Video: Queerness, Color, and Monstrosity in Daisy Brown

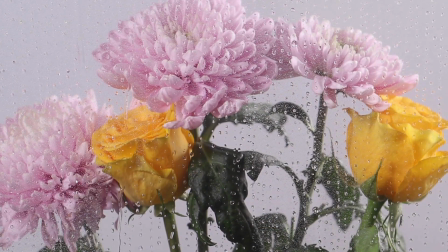Seeking a place within heteronormative structures yet being rejected by them is another commonality that Alan shares with monsters of Gothic fiction.
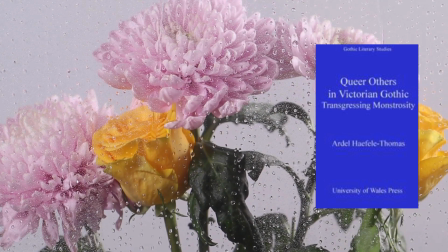Hafele Thomas argues in Queer Others in Victorian Gothic, Transgressing Monstrosity, that in Gothic fiction,
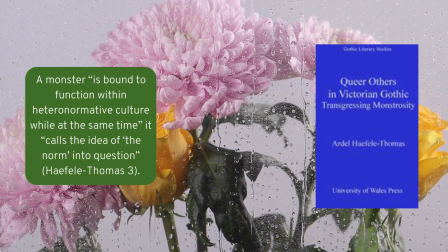a monster is bound within heteronormative culture while at the same time it calls the idea of the norm into question.
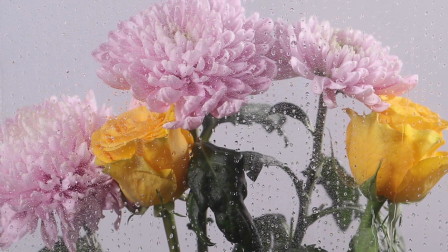Alan's entire existence calls the supremacy of the heteronormative home and family into question, yet he still tries to fit himself into it. Therefore, Alan in Daisy Brown is a Gothic monster whose monstrosity stems not from his queer origins,
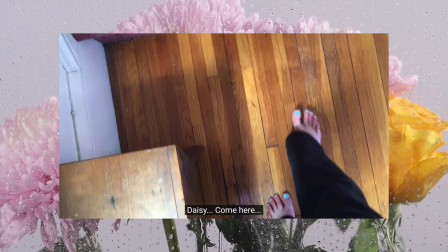but from perpetuating cycles of abuse and attempting to assimilate into heteronormative structures to assert power over others.
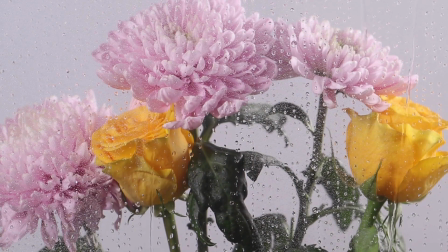He does not use his queer origins to establish connection with Daisy, another queer individual.
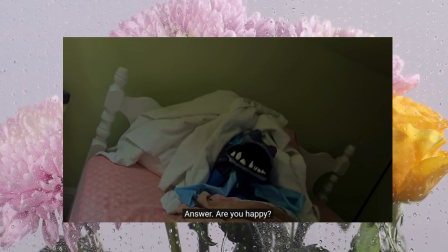He only tries to control her. He only frightens her.
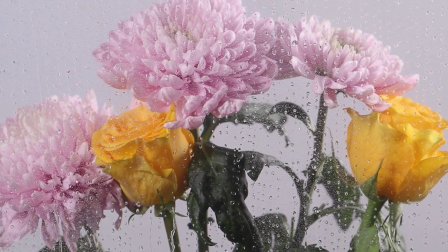Alan's coloration also signifies his attempts at fear and control within normative structures.
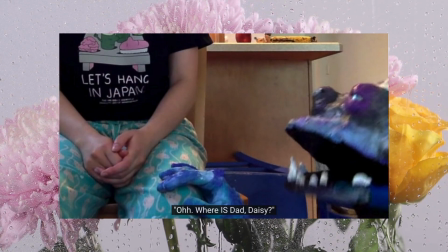One of Alan's most frightening moments is when he grabs Daisy's knee with a royal blue human hand in Q&A with Alan, asking about her father's whereabouts in sinister tones. He is his most hideous, his most disturbing, when he attempts to mimic non-monstrous features, all while colored blue.
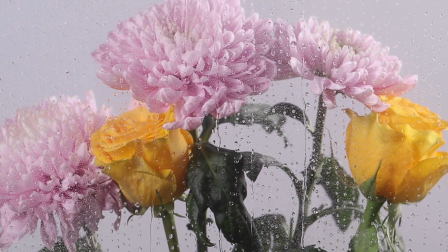Yet Alan's mottled skin is a pale, bluish-gray in his earlier appearance in Let's Chat About Dad.
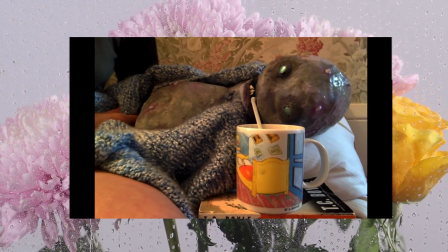Alan, therefore, begins life with a liminal color.
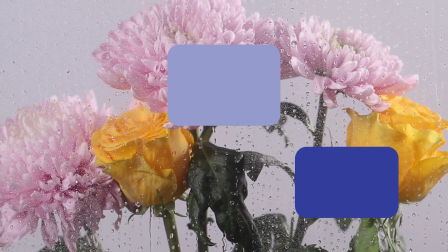He can either lean into the faint blueness in his skin or lean into his grayness, becoming more dark or black.
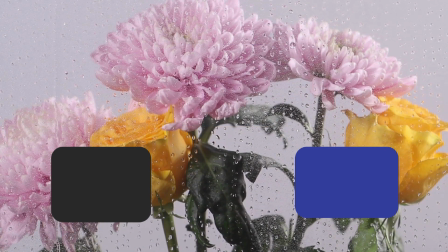In becoming darker or blacker, he can become a more othered color. Yet Alan ages to a fuller and stronger shade of blue.
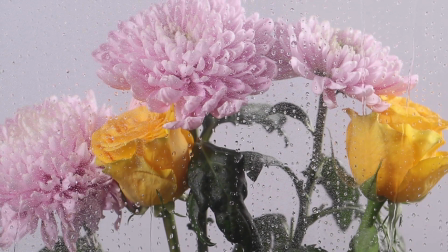He is rejecting darker, othered shades. Blueness itself also connotes coldness and sadness.
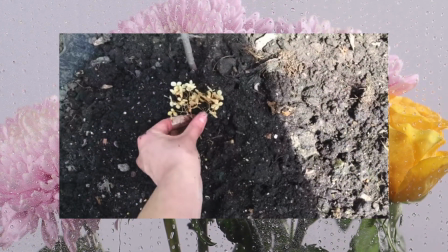Alan himself certainly displays no grief or remorse, but Daisy has just lost her beloved cat at his hands. He is becoming colder to her, more distanced from her, as he increasingly asserts his authority within heteronormative structures and shades himself as far as possible from othered colors.
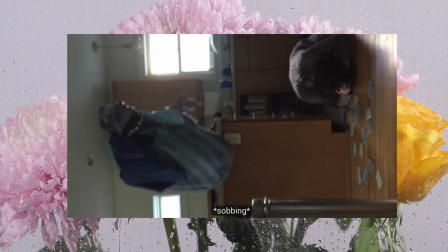Therefore, Daisy Brown uses Alan, a monster drawn from Gothic literary tradition, to show how queerness and color intersect when someone attempts to distance themselves from queerness and darker colors. Such an individual becomes a cold perpetuator of cycles of abuse and oppression in the process.
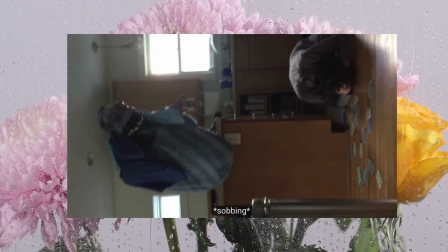Such an individual only becomes more of a monster in any attempt to reject it.
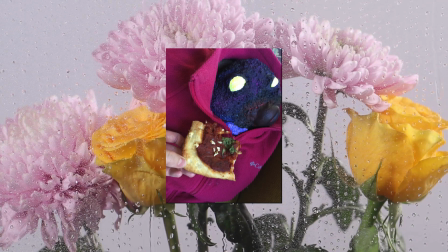The monstrous character of Lithop, however, brings color and queerness into intersection in a very different way.
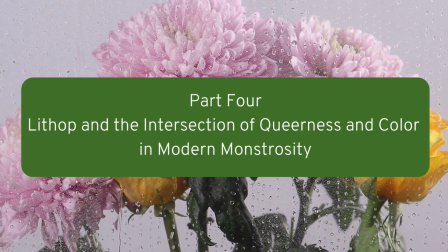Part 4. Lithop and the intersection of color and queerness in modern monstrosity.
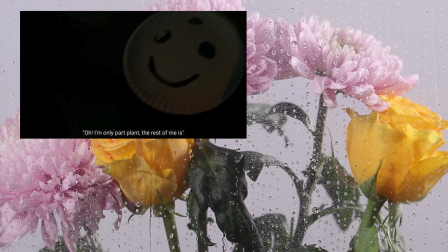As discussed previously, Lithop shares queer reproductive origins in the same manner as Alan,
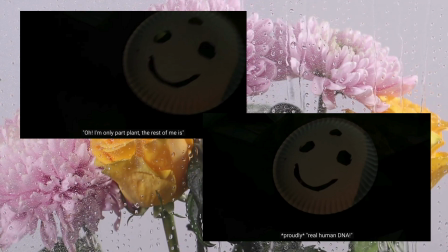being the result of a science experiment rather than a natural birth.
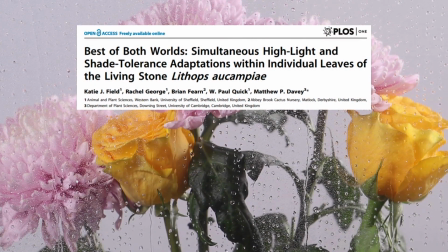In addition, lithops are a kind of flower that, according to the scientific study by Katie J. Field and others, have, quote,
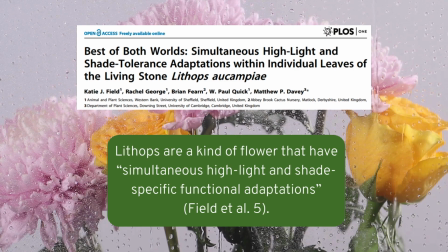simultaneous highlight and shade-specific functional adaptations, end quote.
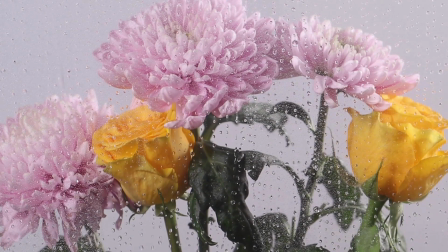They're able to grow in both light and dark conditions. Lithop can thus survive in the light and the dark, in white and in black. She is an embodied intersection of multiple colors. Lithop's darkness, however, is especially emphasized by the series.
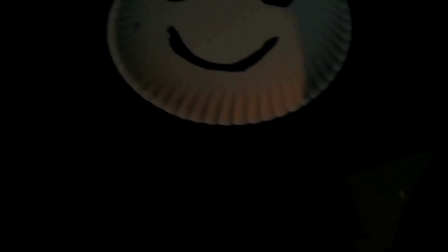When Lithop herself first appears in the basement, she conceals herself with a white paper plate before revealing her gnarled,
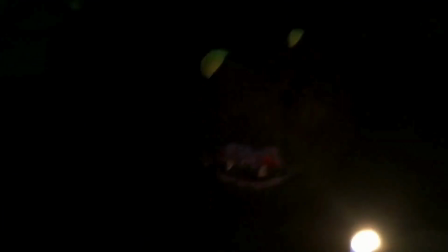dark violet face, eliciting Daisy's horrified screams.
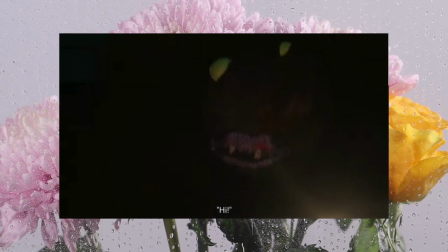She looks monstrous in appearance, with her features made more grotesque by the shadows of the basement. Daisy's screams reinforces the shock of her reveal. She is still absurd and fantastic, despite our familiarity with Alan's bizarre nature.